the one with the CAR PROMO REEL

So, what'd you guys think? Let me know in the comments down below your thoughts on it, and any feedback is always good feedback. So, I'm going to go over kind of my thought process through this video and kind of how I selected the footage for it.
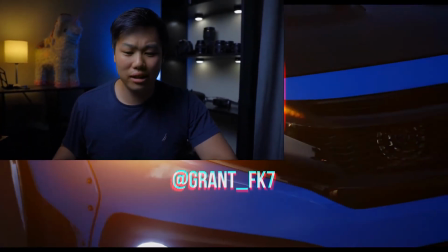104s
So, to kind of start in this kind of beginning scene,
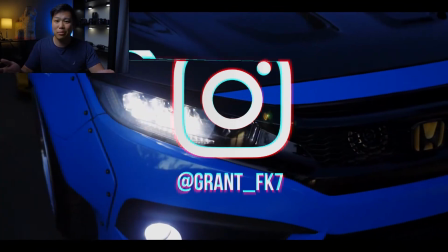107s
I wanted to create kind of this perfect loop essentially because this was targeted for Instagram.
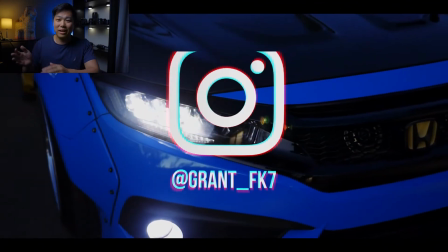115s
And to do that, I pretty much took that last clip and cut, part of it at the end and included it in the beginning.
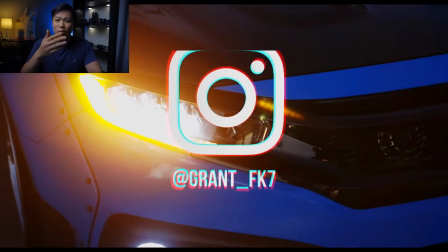123s
So kind of, when it's played back on Instagram,
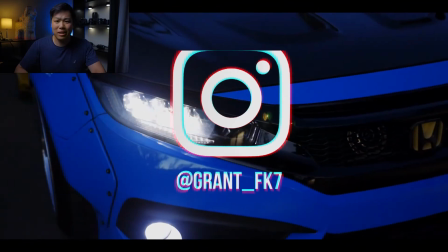127s
it kind of creates this fluid loop that no one can tell the wiser, when it starts and when it ends essentially.
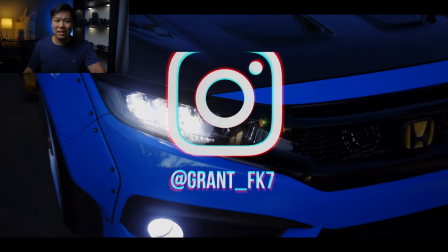134s
And then we move on to this kind of next scene where it's kind of an intro shot that leads up
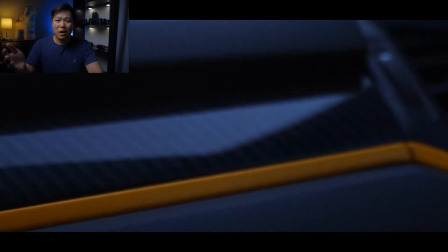142s
to my friend who's driving his car, which is, kind of the main subject of this.
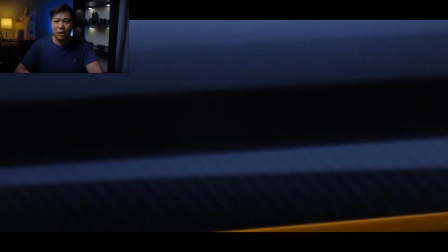148s
And that whole scene kind of with that pan over to my buddy driving was kind of that build up to,
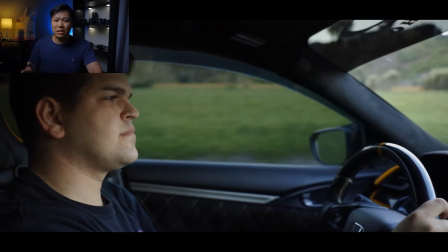156s
the story, and kind of progresses the story along, which you kind of saw in it.
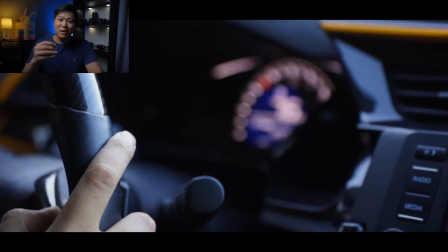161s
As well as kind of my favorite part of this whole little reel was where he turns his head perfectly in tune with the song,
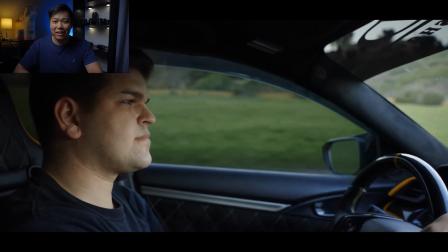170s
and that I think was my favorite part.
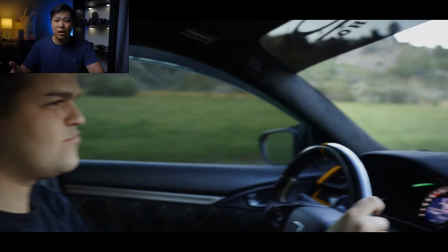172s
So then it kind of progresses along the story where he's standing outside kind of looking at the car,
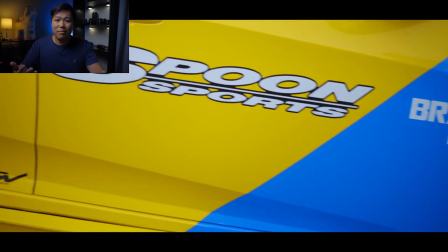179s
and then we take you kind of in that point of view by being able to observe the car,
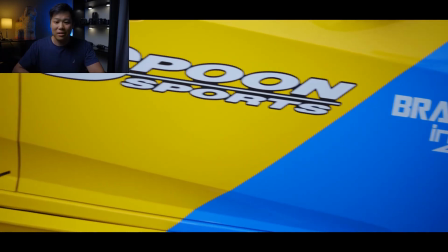185s
kind of close up with the detailings on the side and all the little side sponsors that car has.
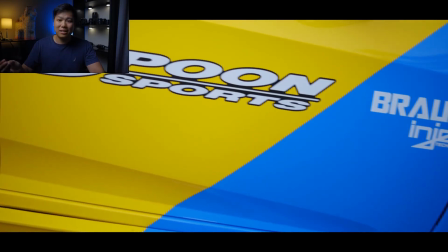192s
And then to finally, going back to that third person perspective of watching
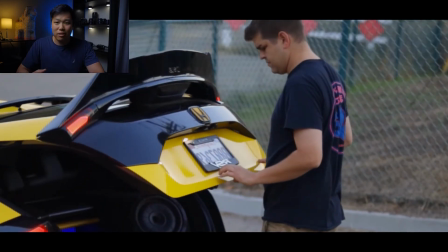198s
him open the trunk and kind of reveal and progress the story along even more.
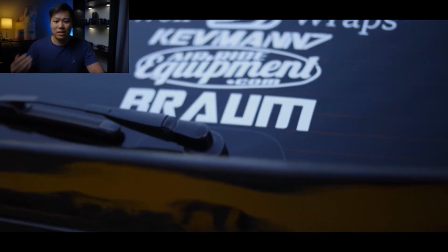204s
I thought that was a good time for a transition to that kind of trunk space with,
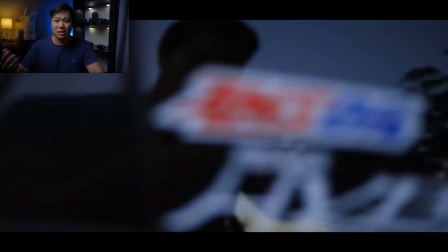210s
more kind of sponsored stickers on there for that car.
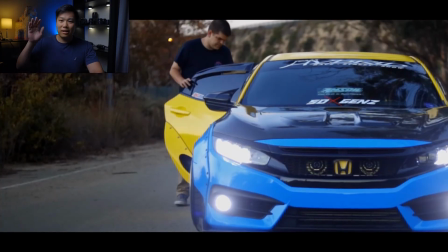214s
And then to finally kind of going over the top of the car back to the
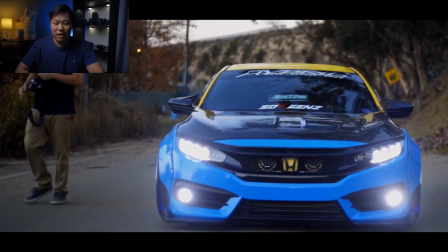219s
front where we kind of see him kind of walking up to the car and,
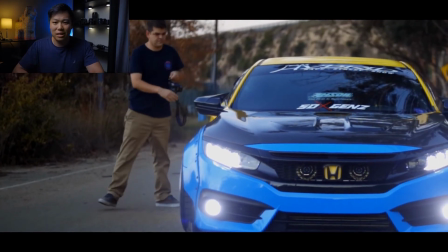225s
pulling something out kind of in time with the music and kind of just starting zoned in to,
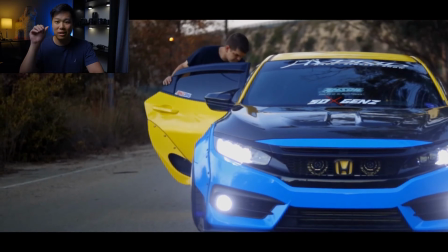232s
pulling out of it kind of with this little dolly zoom out. And it reveals,
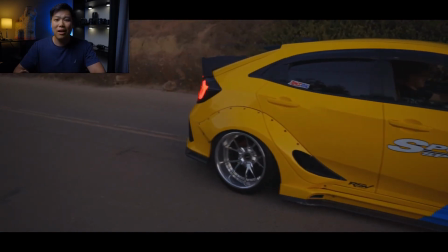238s
this kind of change in time and this change of location as we see in this next scene where the car is moving somewhere
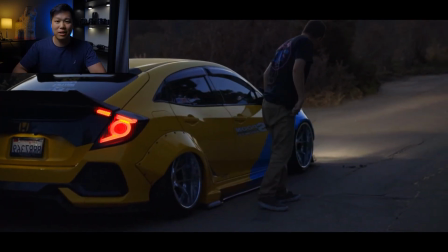247s
else and there's some sort of movement and transportation to finally near this
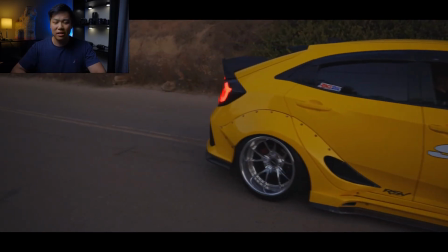252s
ending kind of credit scene where we kind of see him,
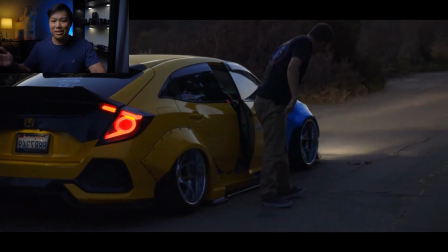258s
walking away and it panning out to bring us back to kind of the beginning.
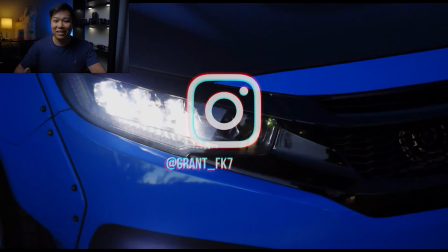264s
And essentially, and literally speaking, a full loop. So that's kind of my take on the footage and kind of like, my thought process behind choosing those specific clips. And honestly too, it's like, I know it could be a lot better and I'm always striving, for a lot better. So these are some of the things, I want to improve on with it. One is the color grading. I'm always learning and I'm always improving my color grading. It gets a little bit harder when you have different scenes and different lighting, So that's, you know, one thing that, you know, I got to work on too when I'm out on the field, is being able to set up the lighting and all those in camera, you know, things that I can control out there on the field that I can't control, you know, in post editing. The next thing is being able to capture more footage. I probably pretty much used up all the footage that I had. For some reason, I tend to be a lazy editor where I don't like to look through, you know, lots and lots of footage. So when I'm out in the field, I tend to take, you know, only meaningful shots that are kind of in my head. But by doing so, I'm also limited to the options that I have in post later.